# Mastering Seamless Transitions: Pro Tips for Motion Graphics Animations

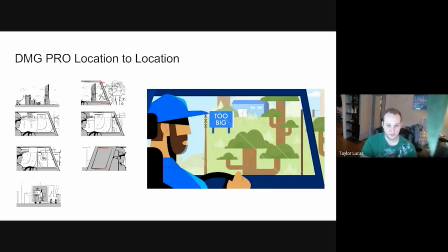(8:23)
And then it seamlessly flowed into, since we're already transitioning through locations,
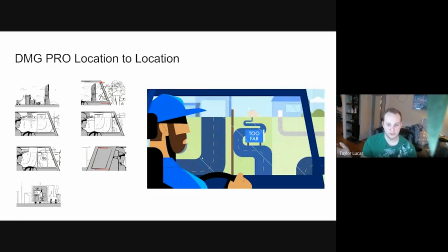(8:29)
it seamlessly flowed to transition out to the plumber location. And like this is a good example of like reality doesn't really matter in animation.
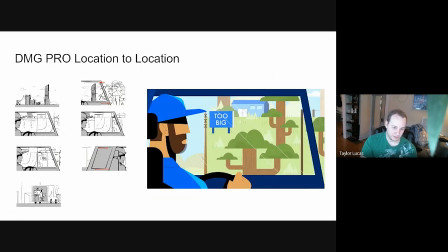(8:37)
You can kind of just you can get anywhere by doing pretty much anything.
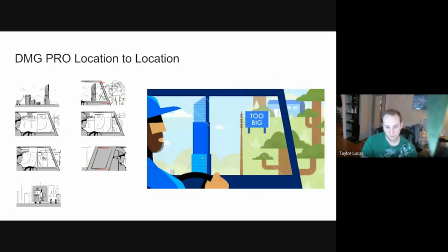(8:45)
Perspective doesn't make sense, but all that really, the intention was just to have like
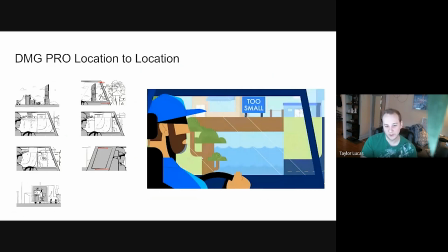(8:52)
the journey makes sense more than like the physical things.
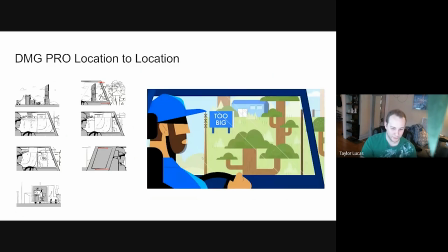(8:59)
Not the most successful transition, I'd say. I think it went by a little too fast for anyone to really take in, but the intention was there.
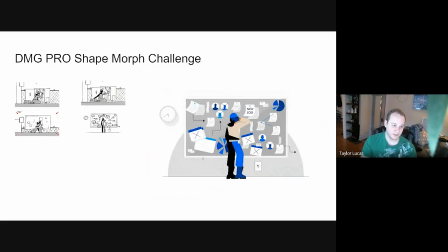(9:08)
Uh, this one was kind of a challenge to get.
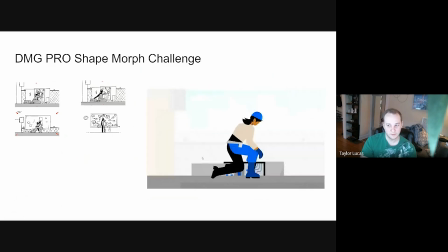(9:14)
I think it got there kind of reasonably well, but the original intention was like
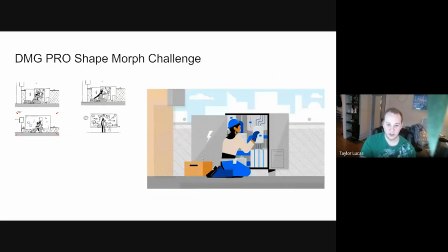(9:22)
you're being taken away from your job here to then having to find a new job on the job board. So you're going from here to here. And originally I boarded out
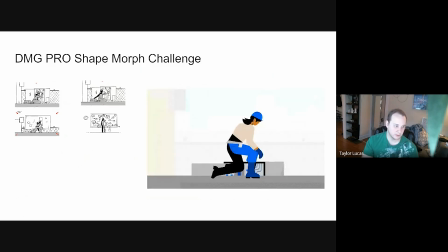(9:34)
having each element on this before screen kind of transition and morph into the job board section.
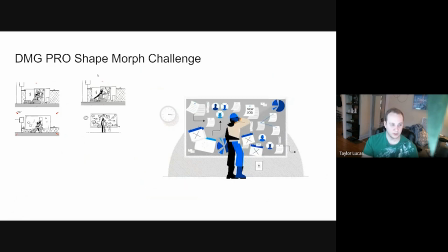(9:42)
So like the circuit breaker thing would literally morph into the job board, and then like the element I had set up over here would kind of be this middle section, and the fence would go down,
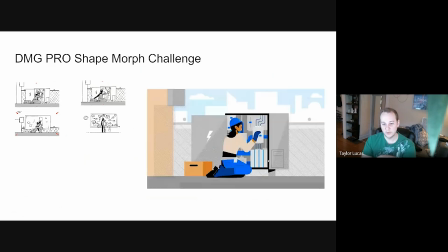(9:57)
and the little stripes in the background would kind of mask into the circle.
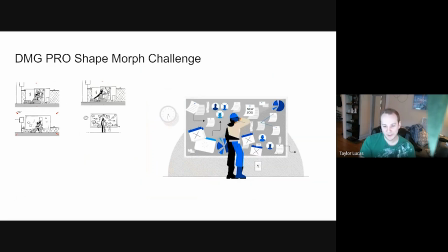(10:04)
I think there was just a lot on the animator's plate, and I think that just could not could not happen.
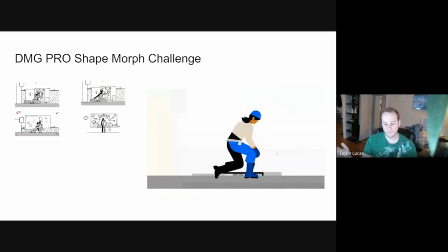(10:13)
I don't think there was enough time. So this was one thing where I saw this and I was like,
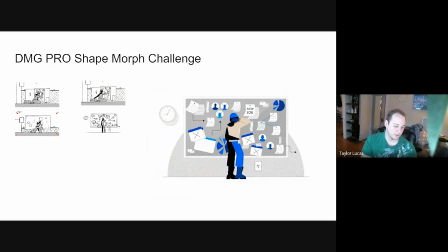(10:20)
it communicates what it needs to communicate without, being exactly what was intended.
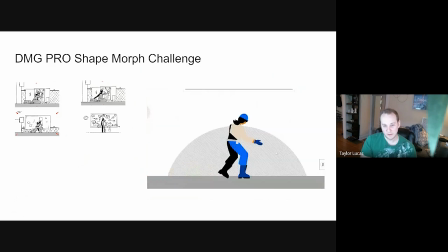(10:27)
But I yeah, definitely like making a lot of
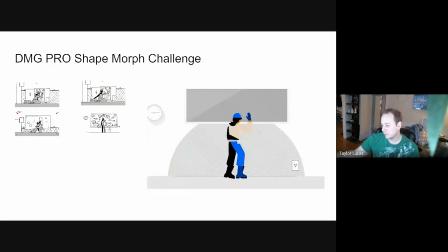(10:36)
compromises, especially with all this transition stuff, is always just kind of nice to have, and little flavor details for these motion graphics videos where something like this communicates the point just well enough without being exactly what was intended in the boards.
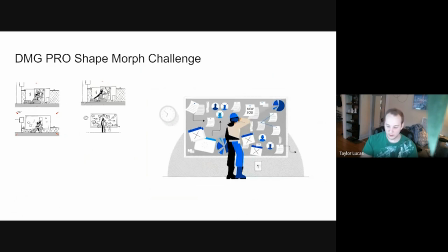(10:58)
Um, then, well, yeah, here, this one,
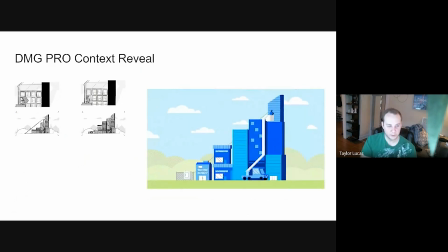(11:04)
um, I guess this is more of like a visual planning thing than a transition, but we knew we wanted the electrician to be get from like the bottom of this bar graph in the before story to
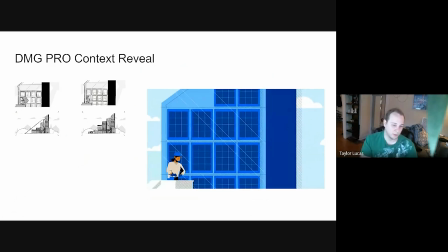(11:22)
having to like get the big jobs that she wanted at the end of the top of the bar graph or whatever. So I thought it'd be fun to instead kind of show initially
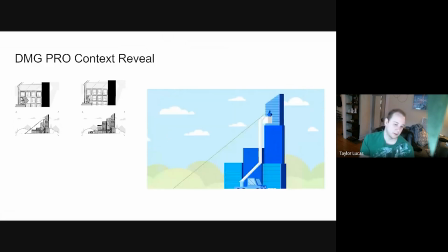(11:34)
that this job that she's doing is clearly much bigger than the one she was doing in the before story. But then when we zoom out, we zoom out to see that we like are at the top of this bar graph that we set up in the intro,
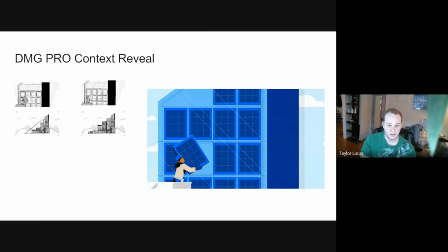(11:47)
kind of uh,
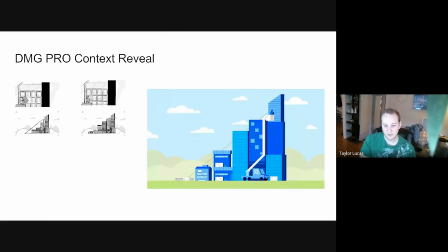(11:49)
revealing the full context of the job and kind of the full circleness of this video.
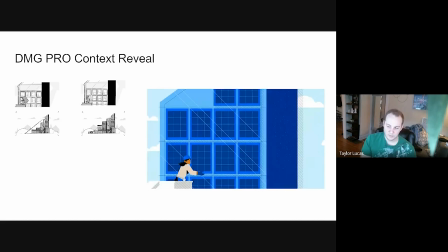(11:58)
Um, yeah, I don't think I really wanted to say anything more about that one. Just kind of leaving, or how do I say that? I don't know, just revealing the I don't know.
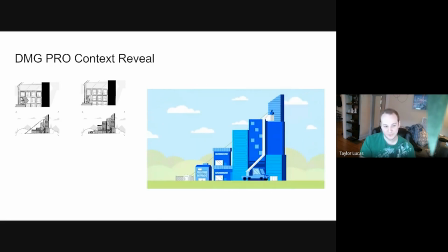(12:18)
I don't know what I'm saying. So I guess I'll just move on from this one.